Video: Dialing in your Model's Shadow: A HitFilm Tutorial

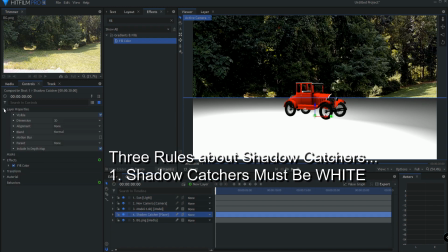The second thing that you need to know about a shadow catcher is that the blend mode must be multiply.
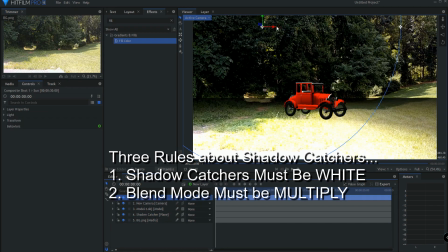So you always want it to be multiply. So now you can see, though, that the sun is still affecting that plane. So the third thing that you need to know about a shadow catcher is under materials, you want to check off illumination.
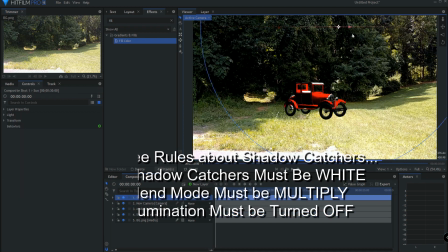Okay, so now the sun does not affect that plane at all, only the model itself.
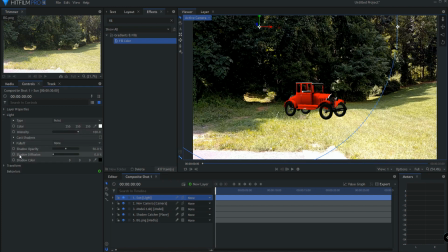So now under the sun, if I open up and I turn on cast shadows, and under the model, under the material properties of that, I tick on cast shadows. Now we have a shadow and it is being laid on that plane.
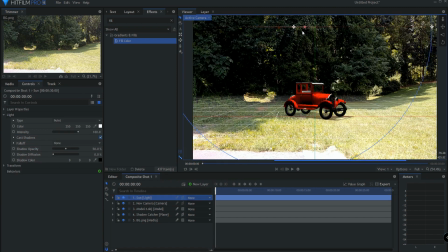And if I move the sun around, you can see how the shadow is being cast to it. So now I just basically want to place the sun exactly where it is, where I think it is in the sky, and it's about there. I can go ahead and turn off the ground plane. And that's basically it.
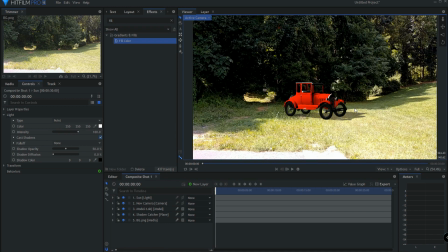Now from here, all that matters is actually dialing in the actual sun itself, or the shadow, I mean, itself. And this is done in the light, under the light properties. The first thing is the shadow opacity. How bright is it? How much is it shining? If it was more of a cloudy day, it would be much less.
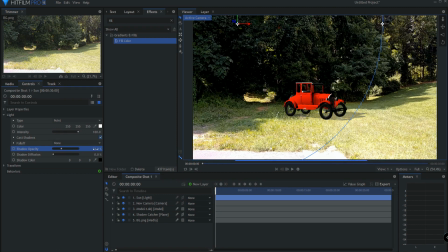If it was, you know, a very dark day, there you go. Okay, I'm going to leave it there.
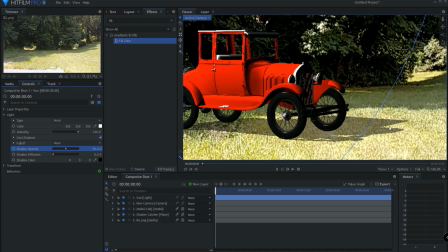The other thing is the shadow diffusion, right? Right now, it's a pretty defined light. It was a very sunny day, so that's not unreasonable. But because it's on the grass, you know, it's a little bit diffused, right, or blurry.
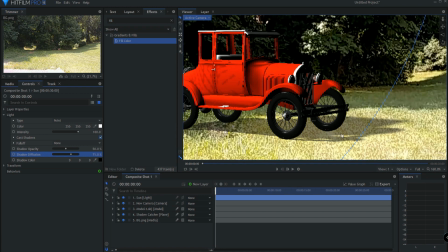So I'm just going to kick up the diffusion enough where I think it probably matches the other side.
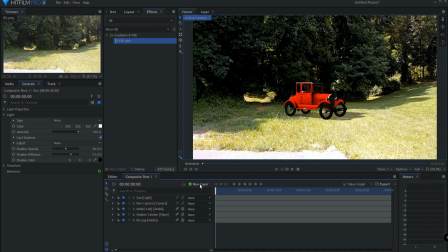Okay, couple of other things here that I would do. I certainly would add a second light. Because there's obviously light bouncing off of the grass onto this side. I would probably call this bounce light.
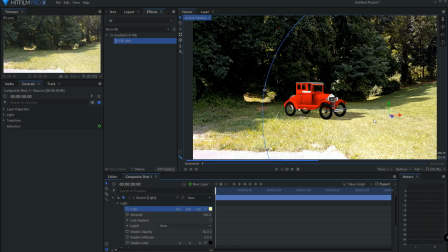Opening that up, I would pick up a little bit of the green off that grass, and then I would take this down, you know, just enough to kind of show that reflectiveness. In the model itself, I probably would go ahead and
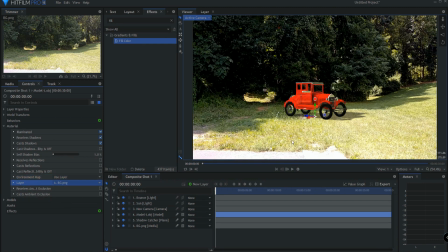you know, use the environmental layer so that it has a little bit of the, you know, the reflection of this, you know, part here and that sort of a thing. I would definitely put on a light wrap
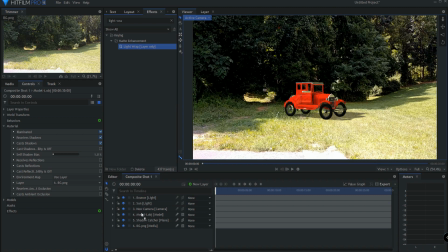on the model because that will integrate it better into the scene. And again, I would source the background and I probably would knock that down a little bit. I might even consider adjusting the sunlight's intensity,
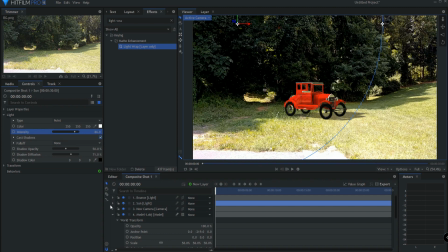you know, so that I think it probably fits here into the scene a little bit better, you know, and I would just kind of tweak that until I really felt that I had it. And pretty much in a nutshell,
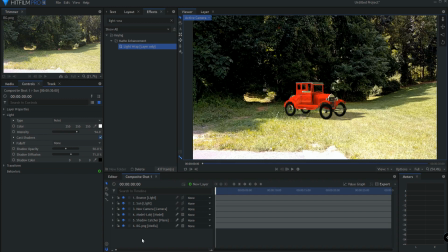that's it in terms of dialing in a shadow catcher to work with your model in your shot.
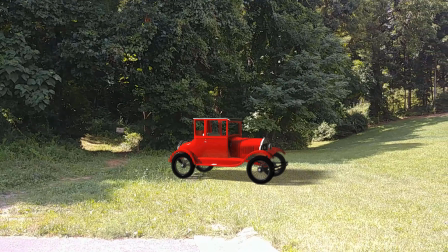Again, if you're interested in doing a Foundry Tracker tutorial, I'd be happy to do that.
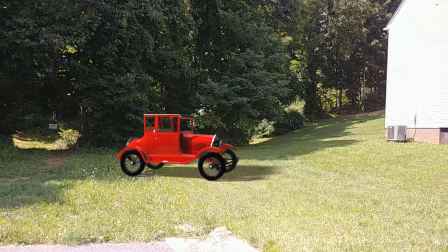Leave a comment below asking for that.
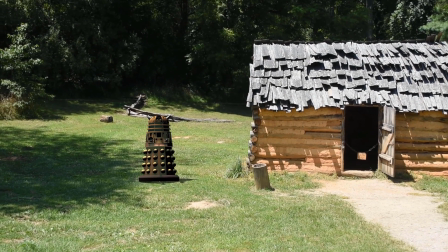Otherwise, if you have any other questions or you need anything else, comment in the section below.
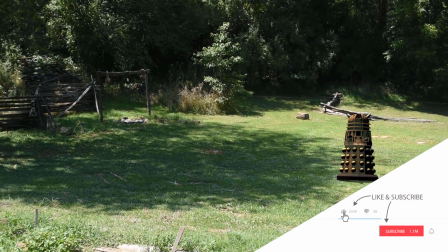If you like this kind of a thing, definitely think about subscribing to the channel, liking this video, and sharing it with your friends.
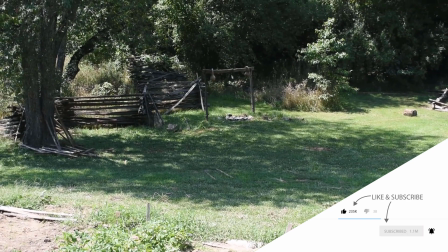And as always, thanks for watching.